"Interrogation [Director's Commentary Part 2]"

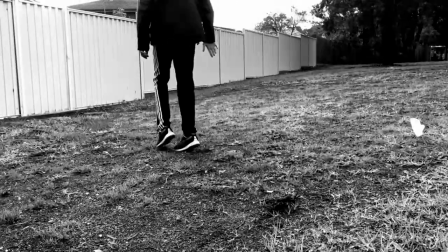0:00 he's got involved in this and he wants to just lose his way like leave it so I had this part here because the mask
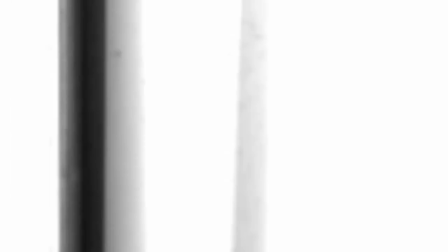0:06 looks like blue in the wind and my camera moved so then I changed that shot to that shot and then I have this here I added in then this
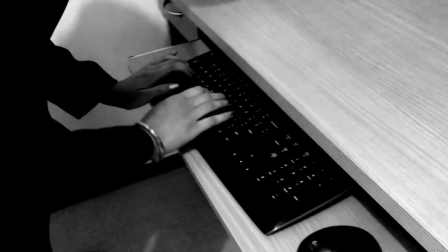0:11 so Helene the actress for the female partner would have more screen time I thought oh you know what I want to add this in maybe build onto the story
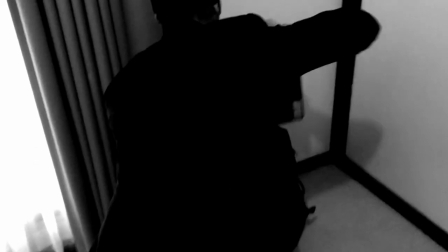0:19 may not so I had this in her putting away her stuff and now then Thane comes through well she's his hand I was going
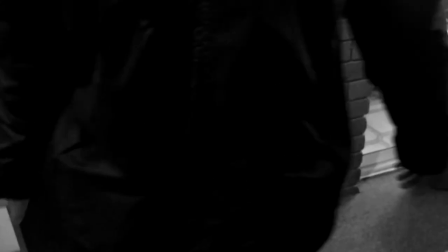0:26 to originally show blood but it was still too much I couldn't have didn't have the time or the resources to do all that
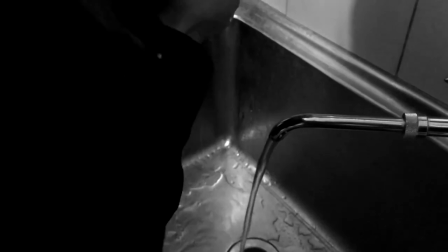0:33 initially I was going to have the female partner be outside when they were fighting and she would see the Thane kill the interrogator which is why she runs up packing
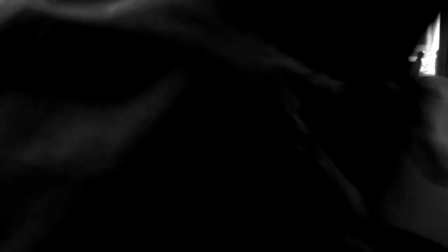0:42 and she's typing everything down so quickly but then it changed it that she hears him walk into the house and she starts doing that and
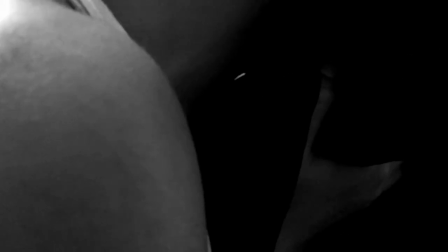0:50 here when Thane starts walking out originally I had Washington Square by the village stompers to make it a little more like the victory he's walking out but then
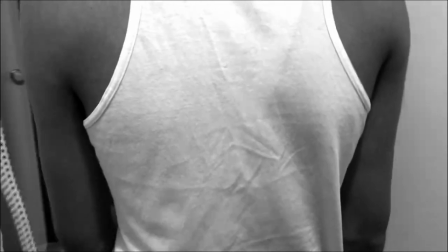0:58 i realized this is actually quite a sad moment he's realized that his master is the target he's just fought an enemy and he doesn't know who else is here so he's walking out slowly
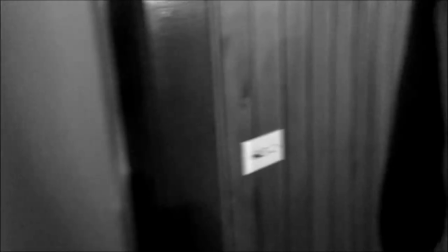1:08 and if you listen carefully you can hear a heartbeat like if you listen carefully you hear a heartbeat in the background i try to make that not
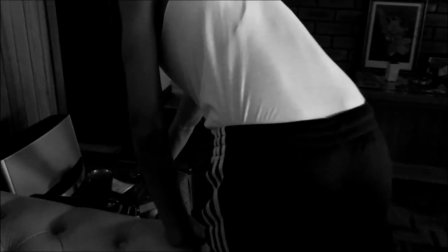1:16 too soft but just about about amount right amount make this an eerie dark like oh my god it's all coming together like it's all like hitting
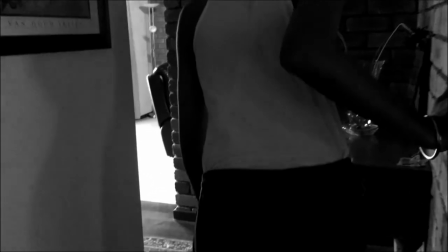1:25 him now um the one thing I wish I did better so this is the third time you see the door and this time you actually
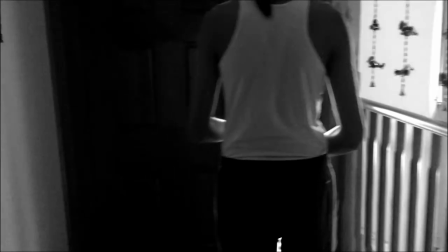1:31 see the door for the door you don't see the door from the bottom you don't see the door from the side you see it as the door itself
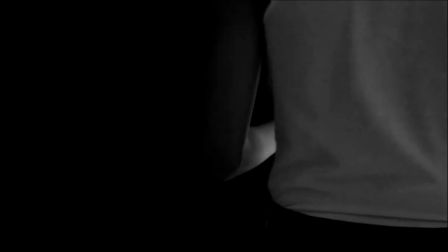1:38 um what I wish I did better was make Thane have like dirt on his singlet or have his singlet tucked out otherwise it makes him so it makes him look more rough like it just did come out of a fight which was the one problem I had
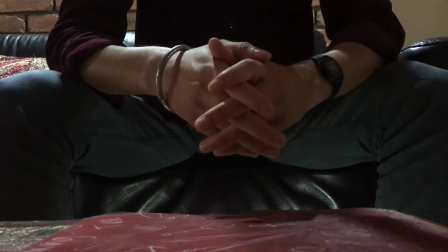1:52 And then here back with good job scenes Sabah One problem I have here is that Shot,
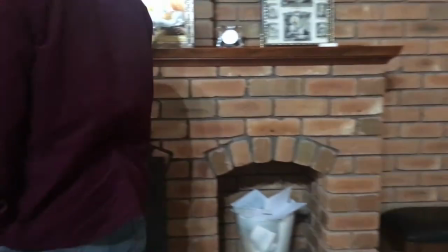1:58 this shot, I didn't like it that much But I went with it when I had And then you can also see the computer in the background And if you look carefully in the bottom right corner Not
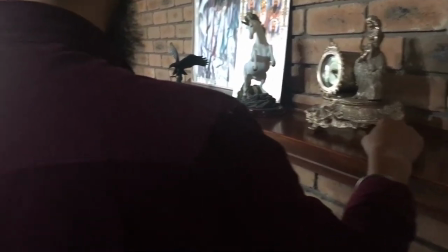2:07 at this scene but later scenes You can see the bag of our stuff there My destar, my mask All that kind of stuff there
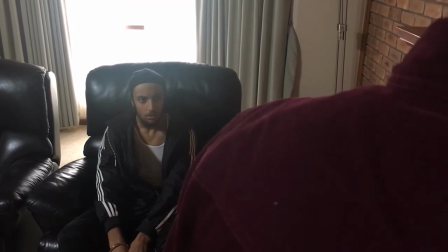2:17 So basically This story as well
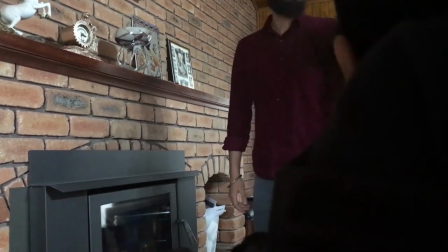2:22 It's essentially this whole film is essentially my Star Wars Just taking everything Star Wars out And replacing them with something else
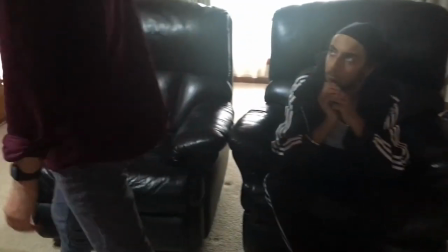2:31 So these scenes with Sabah Essentially have all the explanation of what's going on
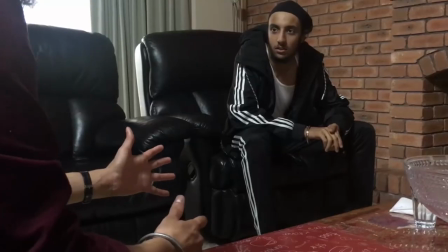2:37 Why everything's happening So it gives us the backstory And all the past scenes are essentially the action scenes
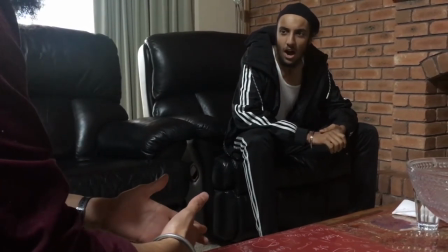2:44 I wish I could have instructed Jujar to be a little more facial Like have a little more facial expression here in this short in particular
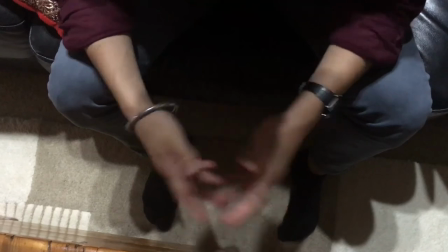2:52 look at Gujord's hands it shows him nervous yeah I didn't ask him to do that
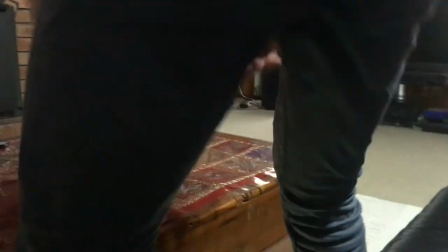2:57 I don't know why he did it he did it and it really makes him look nervous like he was about to do something he's not sure
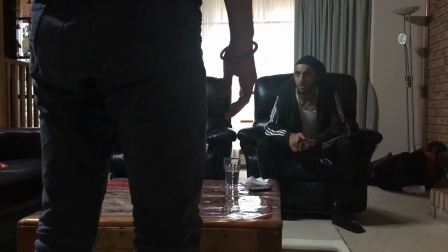3:05 and then here
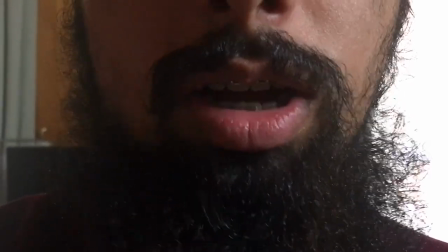3:09 it's kind of a funny shot but I liked it and then now you know it's like why was he nervous earlier
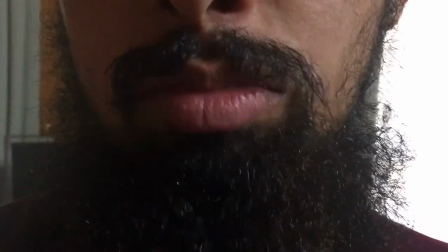3:14 why was Sabah nervous he has a gun in his back so the audience sees it
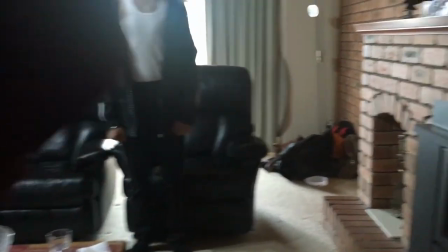3:19 slows down see clock ticking here's
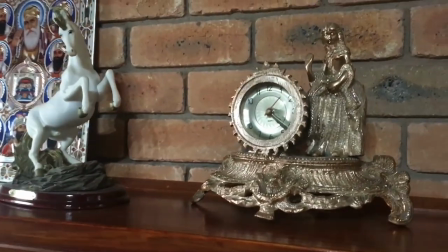3:24 a gun bam so basically yeah as i said earlier it was essentially my star wars film minus all the star wars facts all the star wars history all that essentially
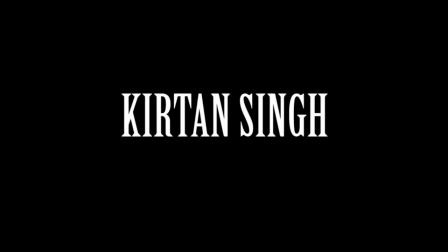3:39 but replaced with my own um what i tried to do was bring them on a journey me to follow a young apprentice as he gets involved in something which he shouldn't have. I'm really proud of what we made of. I am thankful to everyone. The actors, Jujar, Haley, and Gajort, they were all brilliant.